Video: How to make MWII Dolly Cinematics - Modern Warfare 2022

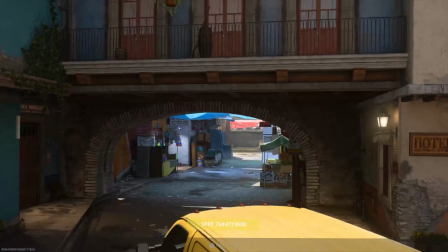Okay, what I'm going to do is basically get a take now and come back to you guys when I finally have the take, because it does take a tedious amount of time.
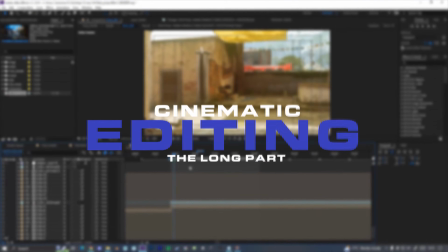Yo, so I've opened After Effects and I've got our cinematic here.
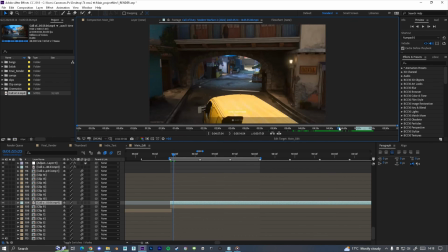I scrubbed through the footage, and what I found was the smoothest scene I managed to get was actually going backwards.
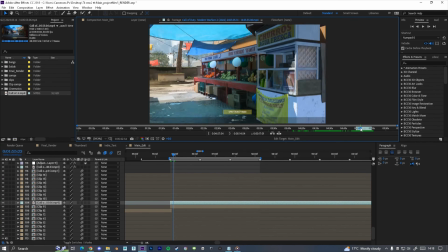So what I advise is to record the cinematic many times. Don't record it once.
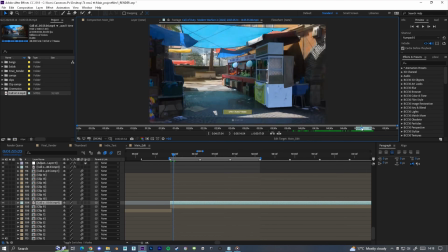Record it as many times as you can, because sometimes what you'll find is the best take will be, later on or earlier on.
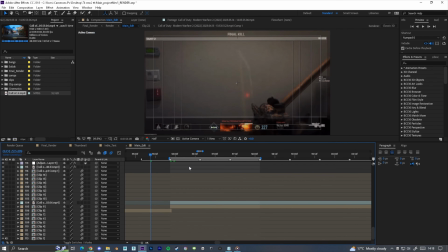It won't be your first take, it won't be the 6th take. It's sometimes really, really random.
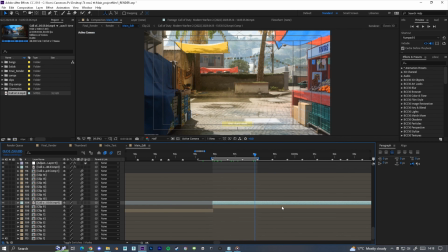So yeah, so we've got the take here, and obviously it's much, much longer than the time slot in the song, so you play the song so you can hear it.
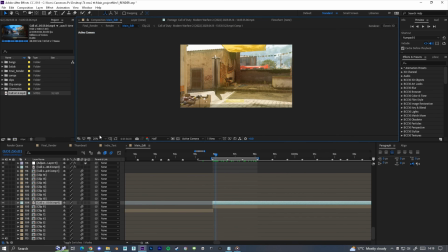As you can see, the annoying UI is showing. So what I tend to do just to fix that is click S and just zoom in.
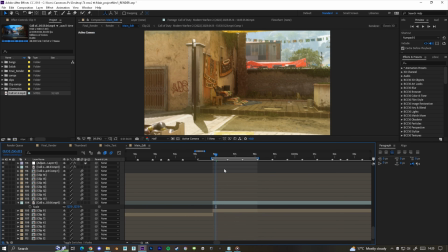The main part of actually editing this scene, most of what you see in the final cinematic is all done in After Effects. It's basically three main things: obviously the sync, the scale, the rotation, and the position.
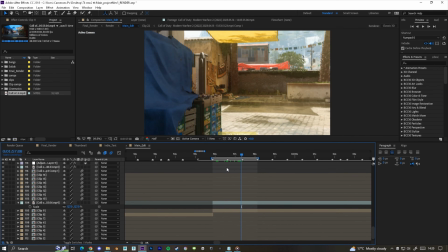Changing those basically makes the scene. Having the scene the way it was before looks ugly, and this is kind of how we make it look polished and final.
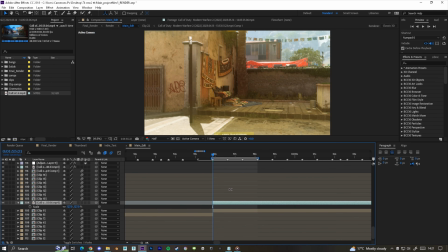So now what we're going to do in After Effects is time renap this. To time renap, I just Control-Alt-T, and basically how you do this with sync,
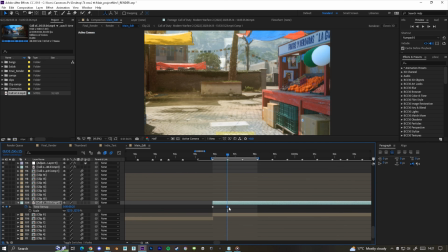what you'll usually do is go through and sync the points out to the beats, but the way we want this to work is we want to have 3-point sync,
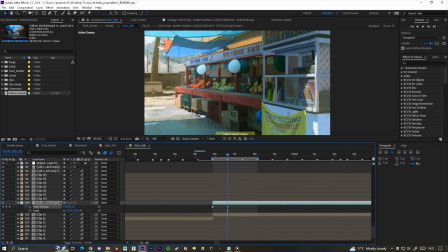and we don't want the points of interest to be marked on these beats. So like that's the point of interest.
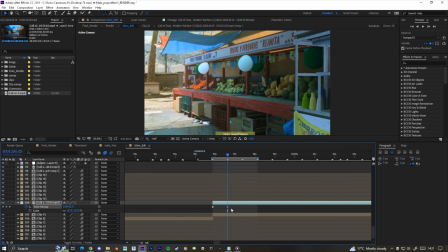I don't want it to be on the beat. How I do it is I use the beats to swap between the points of interest.
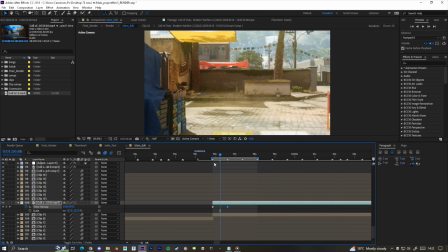How we're doing this is you want to go like midway between the 2 points, and that's where you want to line up the points of interest.
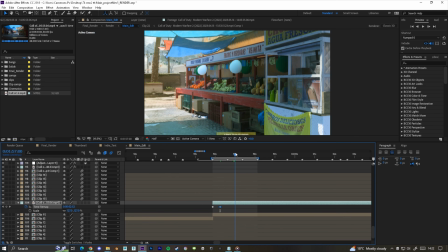Obviously that'll be way too quick, so that'll be the second point of interest. So we go there for that.
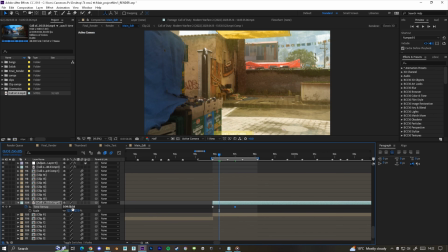Here we'll go kind of midway here and get that.
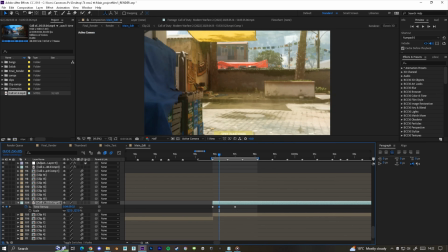Basically just before it does this, you want to focus it, so probably like there.
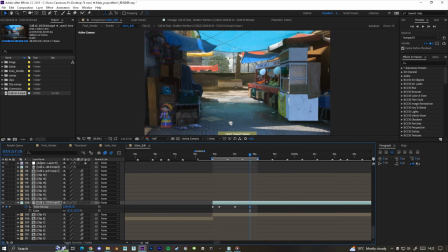Then on the third point, we'll get the third point of interest, which is that kind of like rack of toys.
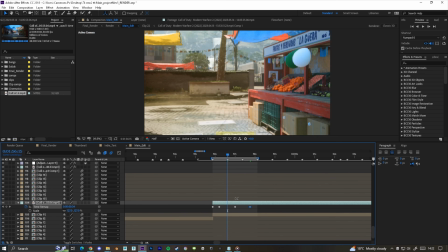And then and then basically you go in to the points and you fill in a keyframe
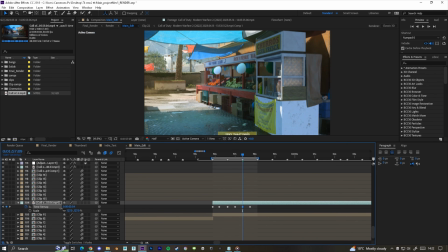just kind of before each of the points of interest, so kind of like there. And then on the final beat, you want it to kind of be like there.
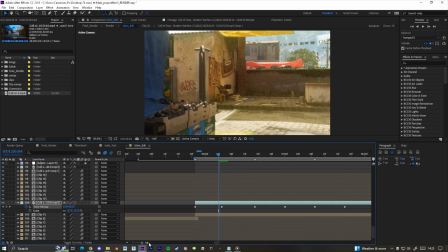Again, this all depends on your cinematic. I can't replicate every cinematic perfectly because it's all to do with the song and your cinematic and how many beats you're syncing between.
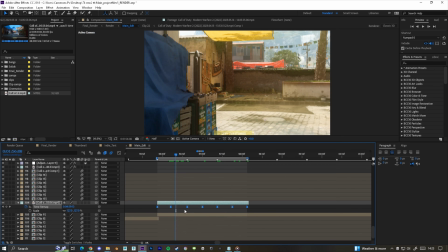So once you've done that, you just want to highlight all of them, click F9 to easy ease, and then go into the graph editor.
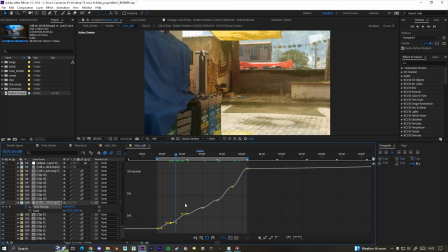It'll look like this, and as you can see, like quite a lot of it is spaced out, so between this point of interest and this point of interest.
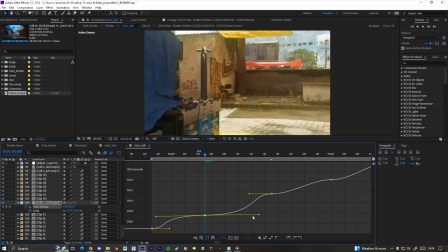Basically you want to pull these points as far right and far left as it will go before it looks choppy.
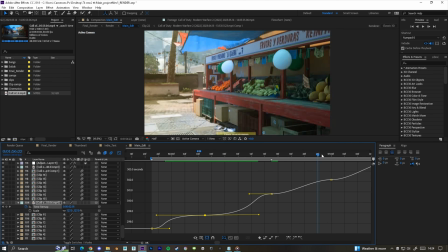This takes a lot of fiddling with because sometimes it can look way too choppy, and you don't want it to look choppy.
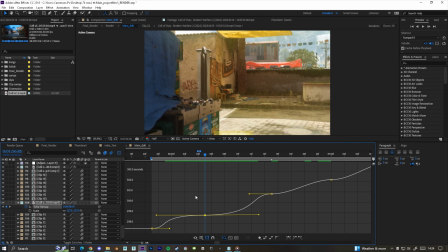You want it to look smooth because it's an indie edit. For a rap edit, maybe you could have it choppy. So the idea of having this middle point is you want the cinematic to basically speed into the point of interest, slow down, and then speed out to the next point of interest in like a smooth manner. So that's what we're trying to accomplish here.
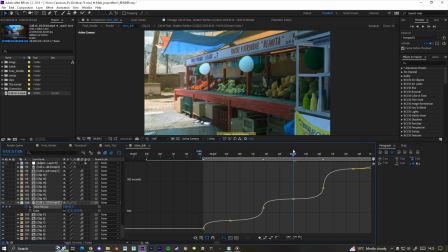So I'm just going to really quickly go through and do this. Okay, so I've gone through and just really quickly done that to all the points.
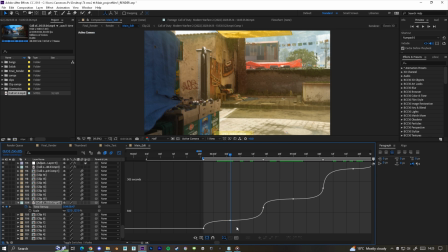What you might notice is it might look too sharp. You basically don't want this curve to be too aggressive.
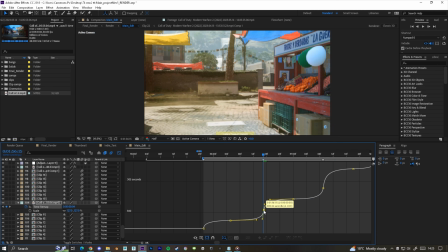So what sometimes I do is kind of pull this in between keyframe while holding shift. In the case of a rap edit and you want it to be really sharp, you would push these down like this, so it's very sharp.
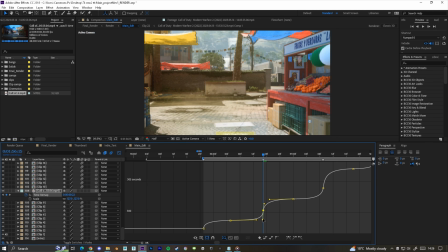We're not wanting it to be kind of that sharp because it's an indie edit, so we're kind of loosening it up a bit more.
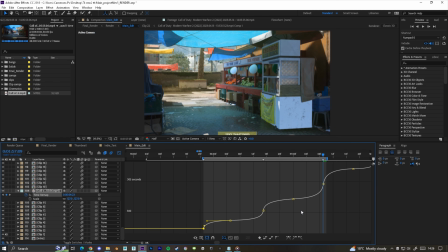Now the best thing to do while you're doing all this is keep preview rendering it.
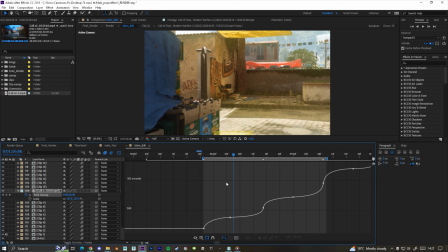I think that's good enough at the moment. Another thing that's good to add is obviously you want to enable motion blur and then also frame blending. To turn frame blending on, you have to have this on, so make sure that this is also on, but now it should be a little smoother.